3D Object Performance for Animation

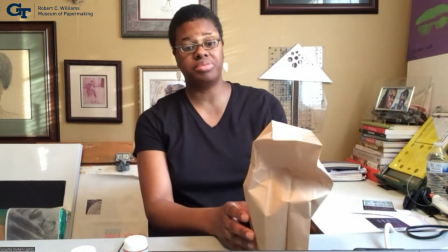(28:52)
Some of that may be determined by the direction in which I move the object.
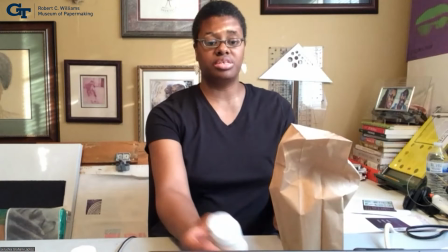(28:59)
If one of these little kids runs by,
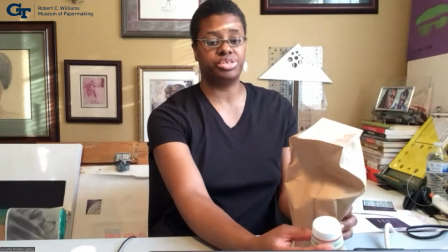(29:05)
how the object turns, maybe to
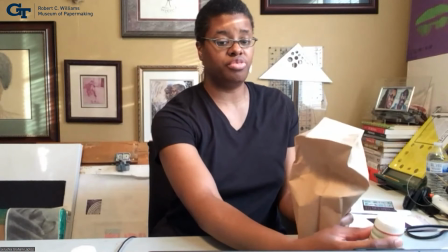(29:11)
see and follows their progression, right? All those help to create focus. And as if I'm doing an animation where I am also physically present in the scene, instead of kind of setting my image, getting out of the shot and photographing, if I'm physically in the scene, I want to make sure that my eyes as the performer are on what is being performed, not looking off to the other side, not looking at someone who may be behind the camera, but really focusing in on the object itself
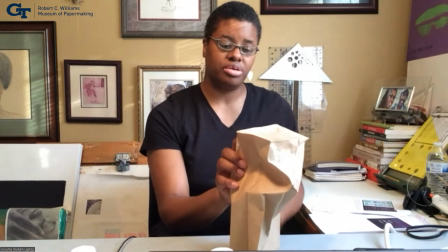(29:57)
so that it shows that this living being here, who's over here breathing,
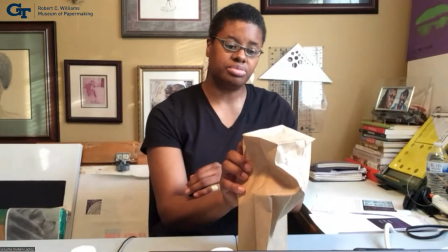(30:08)
deserves my attention. Right. And then a sense of weight.
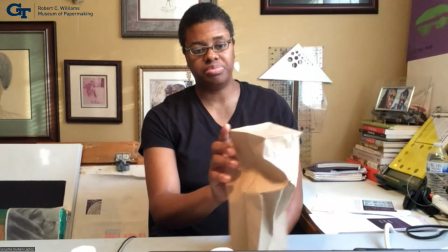(30:21)
By nature, this paper bag is very lightweight.
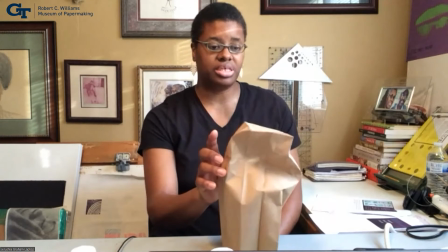(30:26)
You just get kicked around.
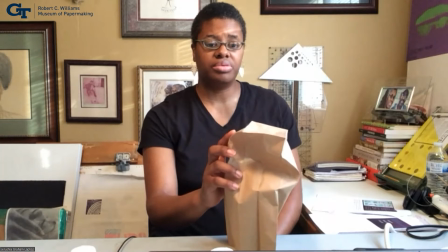(30:28)
But we want this bag to be moving down the street,
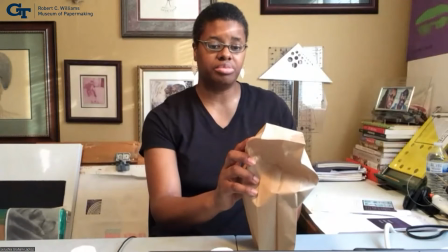(30:35)
to feel like it's got a little bit more weight than
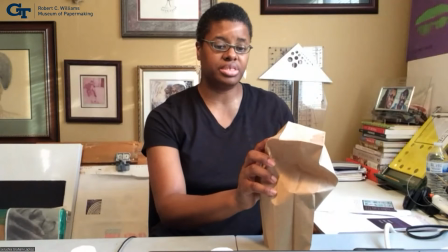(30:42)
something that can be easily blown away.
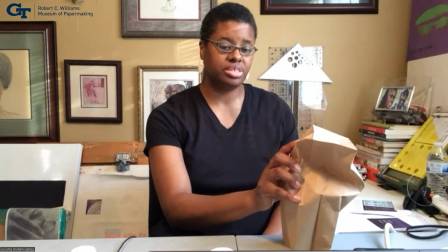(30:47)
So I'm giving a little kind of compression as I have this make each step.
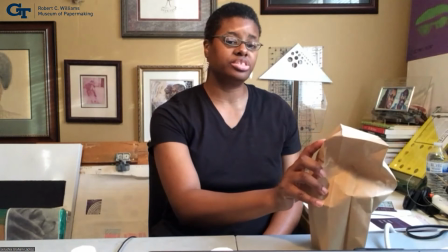(30:56)
It's the embodiment of the kind of squash and stretch concept for helping to define the weight. And you guys have to I have to apologize because my eye, as a performer, would be on the bag, but I'm also trying to look at the camera to see if I'm capturing this clearly for you all to see. Going back to some of the concepts of
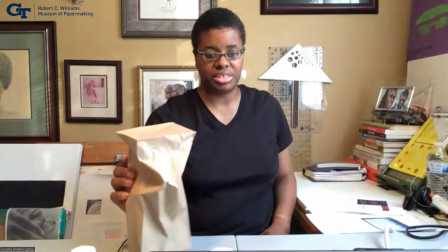(31:30)
Laban here, and we're talking about the younger characters, these little paper cups here,
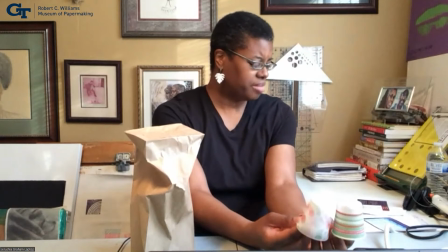(31:41)
because I want them to read as younger. I'm moving them so that they have kind of quick, in terms of speed, movements.
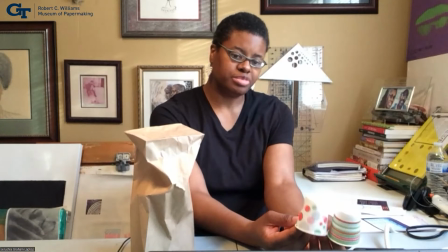(31:55)
And the movement is actually a bound movement, that kind of popping up and down. There's tension behind that movement. It's not free flowing, even though the spirit of the characters are youthful and hyper.
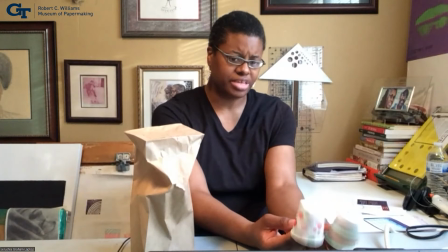(32:12)
The actual movement has tension. There's unspent energy in these characters.
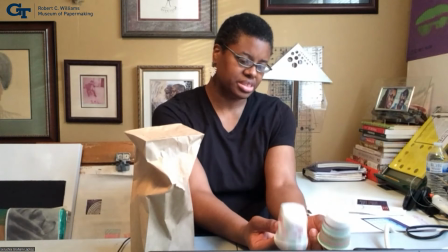(32:25)
Just to give you a sense. Now, if they were in
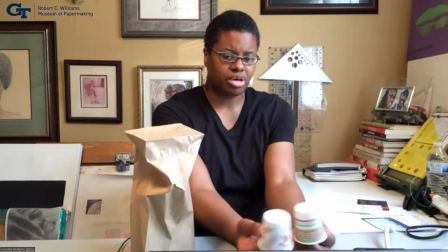(32:33)
conflict with one another, I might do slightly broader kinds of motions, like they're really kind of in competition with one another,
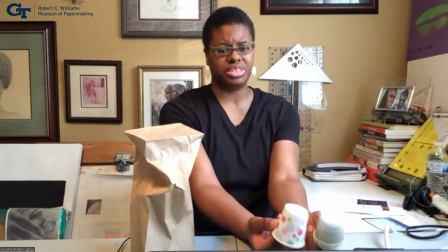(32:46)
versus the popping motion, which is, I'm so happy to be here with you.
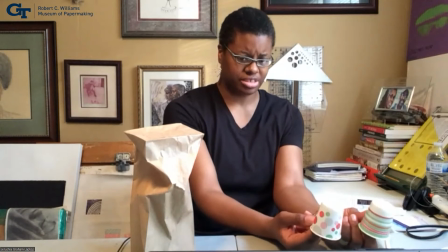(32:51) Aren't we having so much fun together?
Motion.